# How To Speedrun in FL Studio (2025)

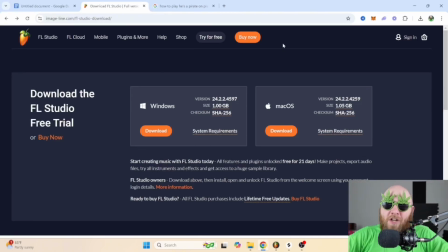So first of all, the million-dollar question, what app do I use? I use FL Studio, which is actually a DAW, D-A-W, which stands for Digital Audio Workstation. You can download it for free, but you just can't save projects and stuff like that. And if you want to buy it, they have a few different options.
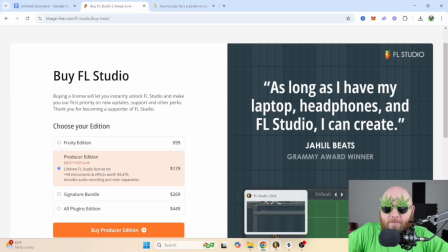I recommend the Producer Edition. Now, once you have FL Studio downloaded, it looks something like this.
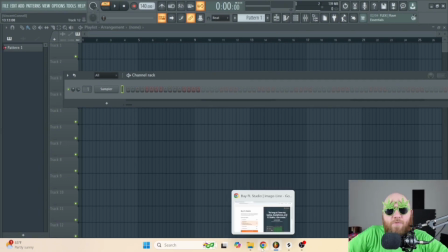Let's say that I'm trying to speedrun He's a Pirate from Pirates of the Caribbean.
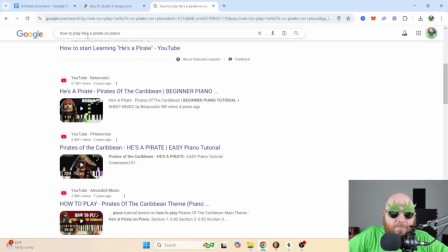What I would do is just look up how to play He's a Pirate on piano. And then one of these videos will show the MIDI, basically, because it's showing the input on the piano, which is basically MIDI.
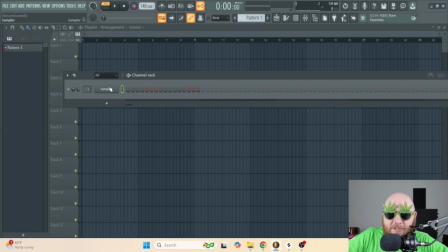So then I would just learn that and copy it into an instrument on here. And I would try to figure out what sounds to use. And you can even find MIDI files for certain songs just by searching it. But some of those sites are kind of sketchy and skirmy a little bit. So I prefer just learning it on piano and then transferring it here.
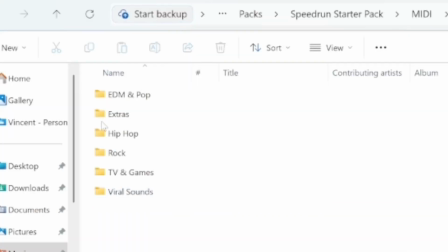But I do have this Speedrunner starter pack I made that has the MIDI for a bunch of different popular songs that I've done.
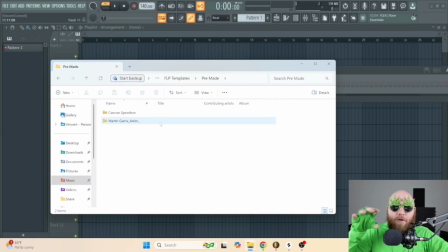And then that way you can just kind of drag and drop it into the piano roll. Also got these FLPs or templates for a couple different songs and a couple different styles.
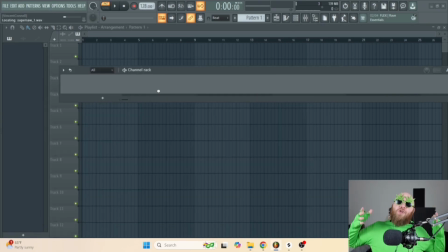So I'm just going to open one of these up so I can show you exactly how I go through the entire speedrun process.
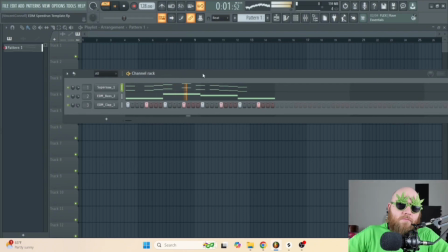So here we've got Animals by Martin Garrix. So once I've got everything figured out and I've practiced it, I usually practice it over and over again so I can get it to at least a decent speed, I start recording.
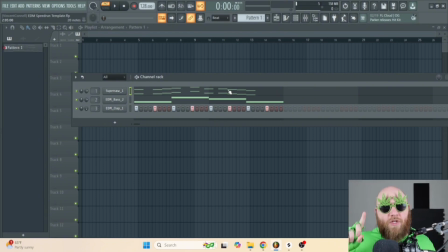My recording process happens in two sections. One, I have a face cam recorded separately while I'm not speed running. And that way it's more entertaining, and that's why a lot of people think it's fake. Once I have that, I screen record the actual process of speed running the beat.
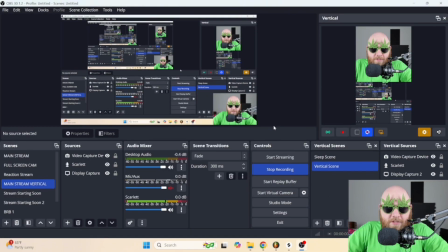So you can use something like OBS, that's what I'm using, or you can use something like Flex Clip online.
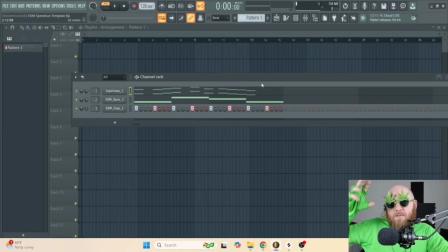I'll leave links to both of those in the description as well. Also, there's a bunch of different keyboard shortcuts I use to make this process faster.
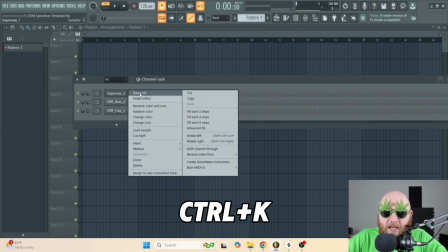A really important one is Control K, which just lets me go from one instrument to the next.
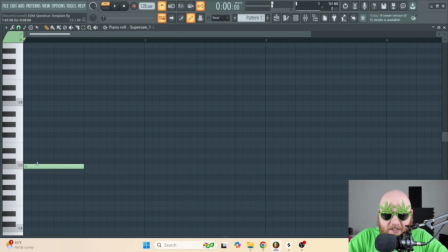So let's say I'm on the Super Saw right now, and then I press Control K, and now I'm on the bass.
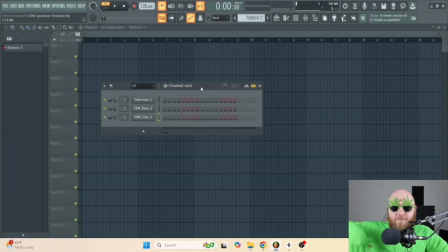And in the Speedrunner starter pack, I've got a whole PDF of a bunch of different keyboard shortcuts that you can use to make it faster.
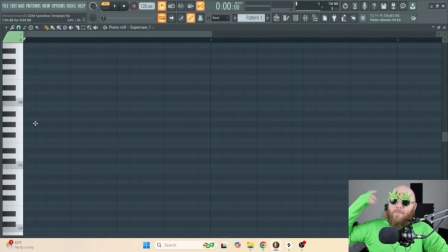So yeah, so I'll just speedrun this one real quick, and then we'll hop into CapCut and I'll show you exactly how I edit it together. So then once I've got the speedrun recorded to a decent speed, I upload it to Dropbox and then I edit it on CapCut, which I'm gonna show you right now.
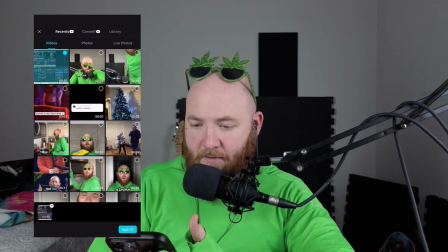Let's go to CapCut, new project, and then I'm just going to put in the Animal speedrun.
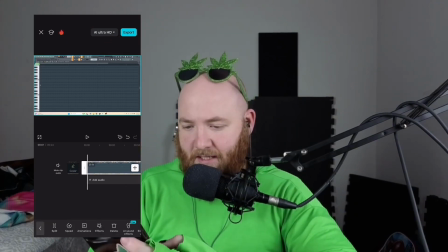I start laying down the notes as soon as the short starts. That way, if the melody is instantly recognizable, I feel like it hooks people's attention.
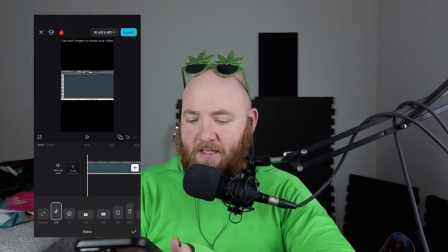So I go to aspect ratio, change it to 9:16, and I'll usually crop out the very bottom.
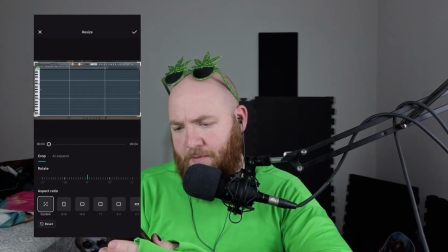So that way it's mainly just showing the piano roll. Sometimes I'll take some from the top as well.
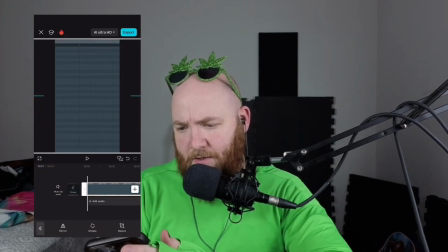And then I'll just zoom in on this so that it covers the whole screen.
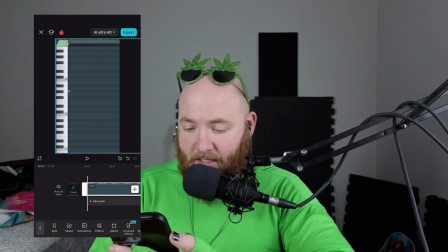Then this part right here, this is the tedious part. I add a keyframe right here so that we have a baseline of where the camera starts from.
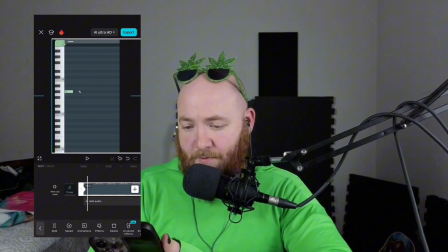And then I just move this around until it shows that the mouse is in the center of the screen.
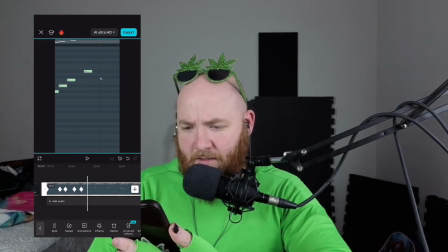And I'll just do that for the whole thing so that way the keyframes are just kind of following the mouse. And once you have a baseline keyframe, every time you move this video, it's automatically going to create a keyframe for you. And I'll speed this up so it's not as boring for you in the future.
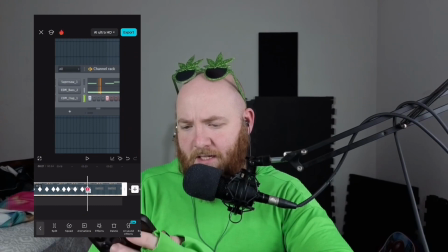Then at the end, I'll usually zoom in on the pattern because I just think it looks cool to see all the elements coming together to make the full song. And I think that's what people find appealing about the speedruns. Then I export.
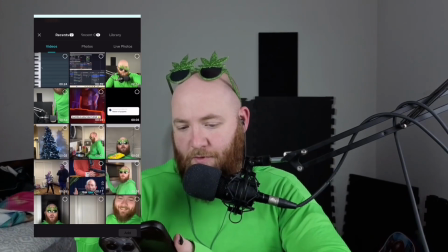And once it's been exported, I go into a new project and I add that video back in.
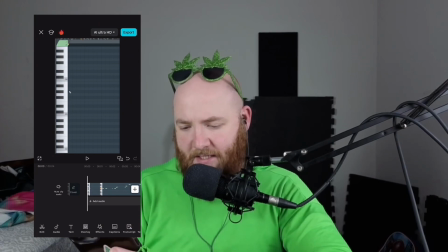This is where I add the timer and my face.